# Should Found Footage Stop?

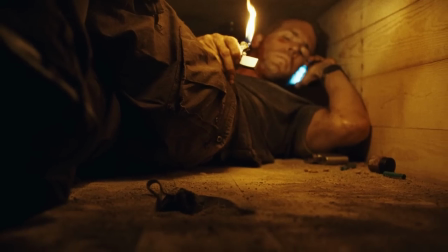It's like shooting an entire movie in a coffin or a whole film on a chairlift.
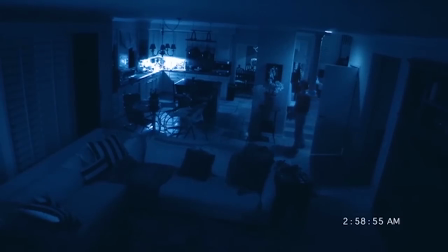When you take away the usual distractions, it allows you to focus more on the meat of the story.
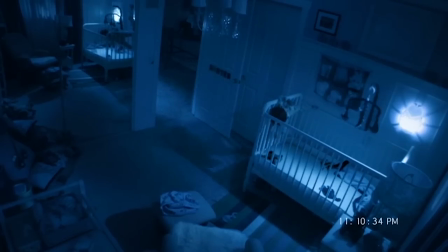And it can only be done well by truly smart filmmakers. But with that said, a lot of times the style can be the distraction.
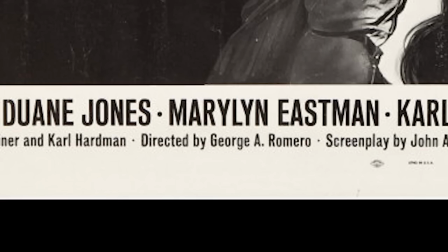The master of zombie films, George A. Romero, took his stab at the found footage style and failed miserably.
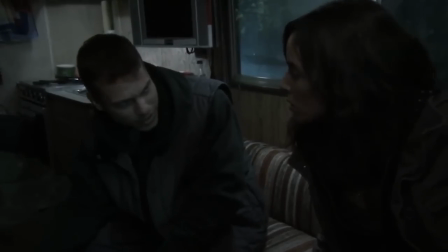Nothing ever looked like actual found footage. It was too well shot, too nice sounding, and too much acted like a Hollywood film.
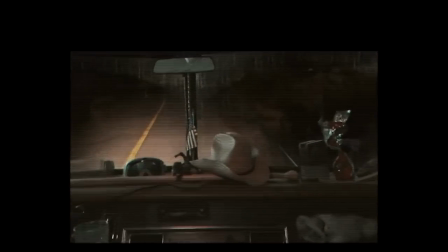Something like this makes you realize not only is there a right way to do found footage, but there's a logical reason for why it can work. What do horror movies, as well as most movies, try to do? They try to make you feel like you're in the film, so you can identify more with the situation.
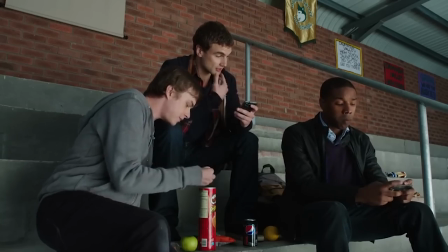But where most movies need to film a main character, with found footage,
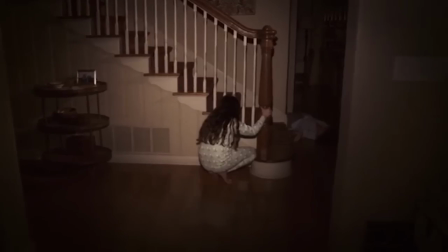the main character is the one that's filming. so it's much easier to make you feel like you're the one in the situation.
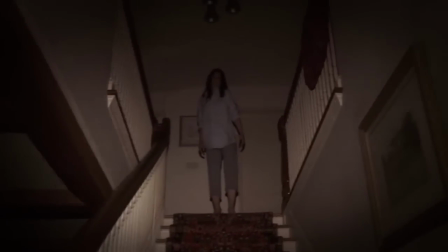When it works, it can get some of the biggest scares you can imagine. But the downside is people are much more critical, and rightfully so.
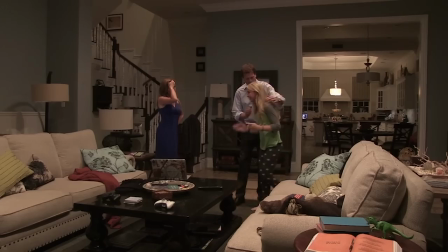Not believing the environment or characters in a found footage movie is 10 times worse than if you don't believe it in any other genre.
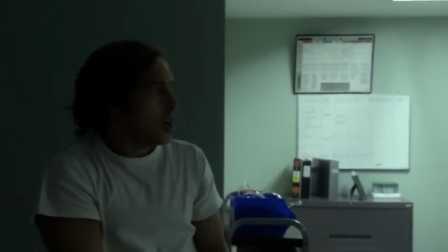Because the whole point is to make you feel like you're really there, and if the story, characters,
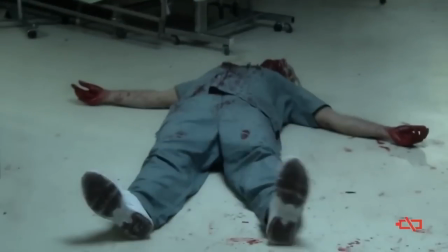or acting are so far-fetched that it knocks you out of that illusion, the film falls apart.
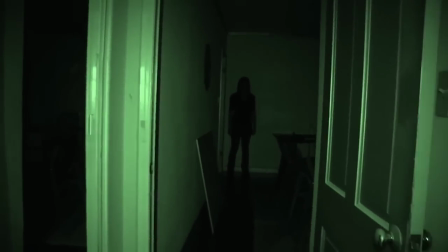The majority of the Paranormal Activity movies have good scares, but because they had to make them so fast,
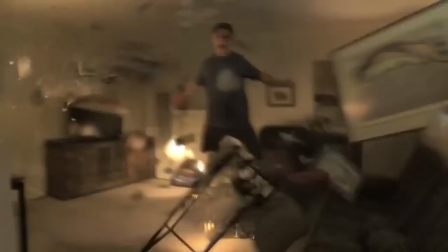one every year, the stories got too silly for most people and the characters' choices became unrelatable.
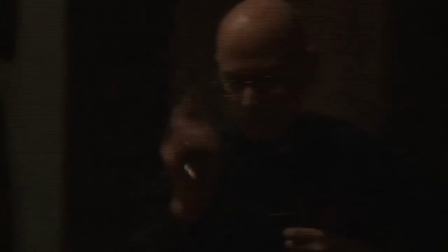This is why the next film looks so bad, because rather than convincing us that they fixed the problems,
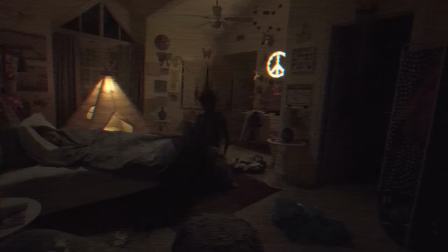they're throwing more gimmicks and more distracting visuals that are just looking fake now.
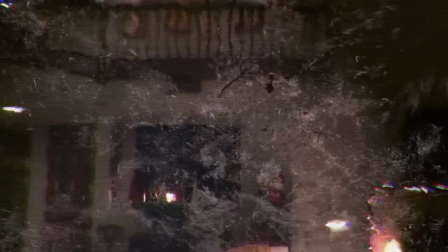They're trying to go bigger in a series that thrived on minimalism. But with that said, sometimes new twists can come from the most unlikely of places.
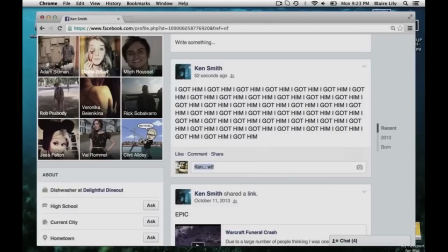Unfriended spends the whole movie on a girl's computer screen.
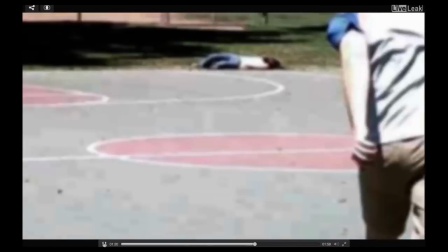This limitation allowed us not only to see the cost of living too much on social media, but also how unlikable most dumb teens in horror movies are.
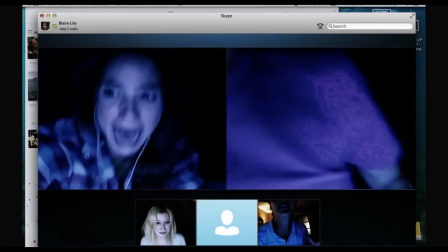At first, you think you're supposed to like these people, like in most scary movies, but by the end you realize not only are you supposed to find them all revolting,
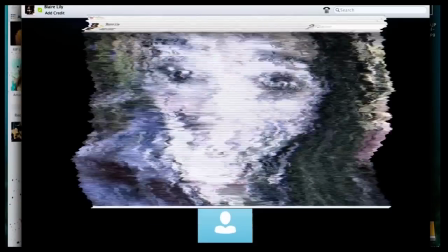but that teens in most scary films are usually revolting. It's a good way to use satire while also moving your story forward and upping the atmosphere.
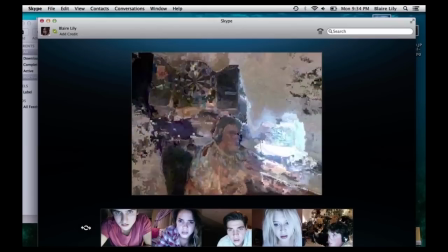Again, using very little to achieve an awful lot.
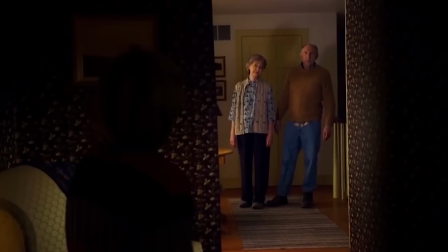And speaking of mixing comedy and horror, who would have thought M. Night Shyamalan would be able to mix the two so well?
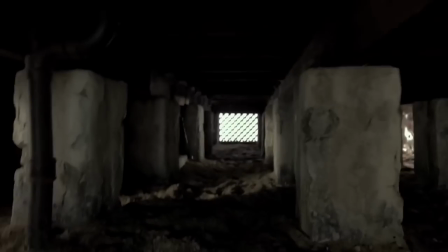The Visit was a hit with both critics and audiences, and while it still has his awkward writing all over it,
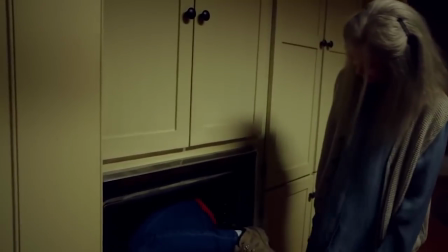it did manage to create a scenario where you're both screaming and laughing both at the same time.
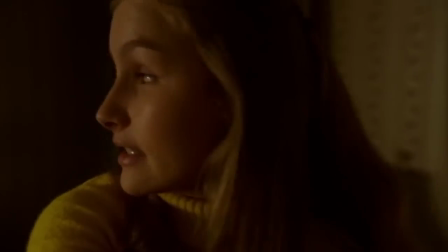Now, even though there's a ton of holes in the movie, like how is that tiny camera getting that good quality, or how are there non-existent mics picking up everything,
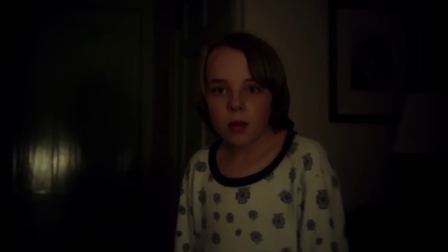the weird atmosphere it creates manages to be both charming and disturbing simultaneously.
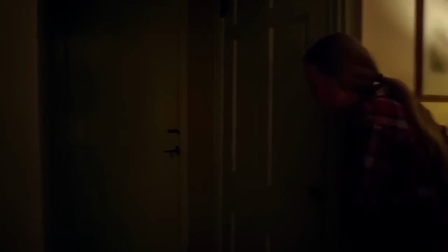And the found footage style helps that.
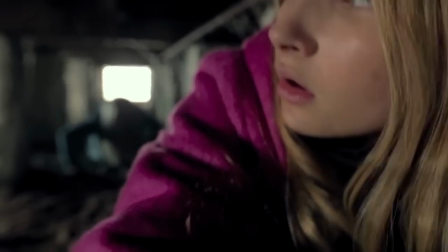There's a scene where the grandma chases the kids under the house, and it's scary because you see literally what they see and therefore fear what they fear.
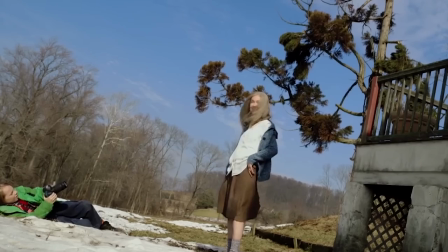But when you're further away from it like they are, you see she was just playing a game.
Oh yeah, I guess we're kind of jumping to conclusions, right?
The point of view of the camera blurs that line throughout the majority of the film, leaving the mystery tougher to figure out.
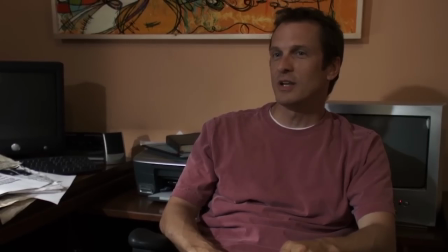The Last Exorcism was another great blend of horror and comedy.
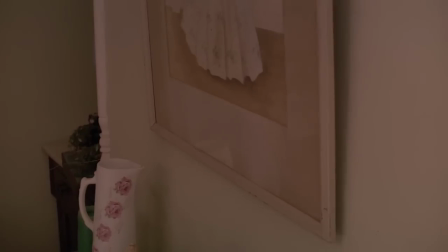As a film group follows an exorcist who claims he's a sham, and we laugh at his clever ways of convincing mentally ill people that he's getting demons out of them.
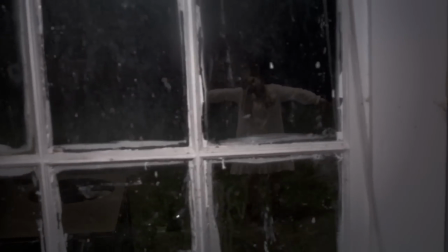But when he comes across one that seems too real even for him, it's left to the viewer to decide whether the girl is actually possessed or not.
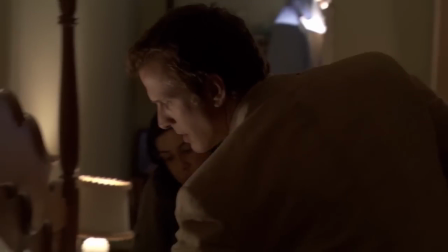There's no flashbacks, close-ups, or inner monologues to give you any clues. It's only what the camera picks up. It's another layer of limitation that actually helps the mystery of the storytelling.
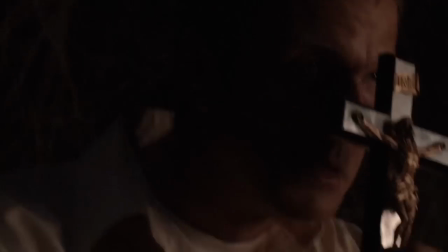That is until the bullshit ending, but let's not go there. No, really, I'm telling the film not to go there. You were so good until then!
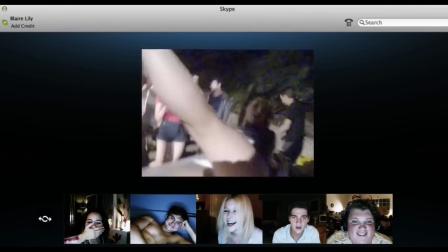Many of these movies I'm talking about are years old, but some of them are rather recent, meaning that there's still possibilities that can be done with this type of filmmaking.
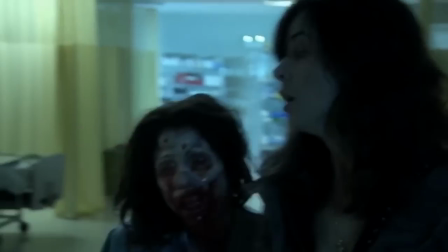Can it get annoying? Yes. Do the limitations stunt the growth at times? Certainly.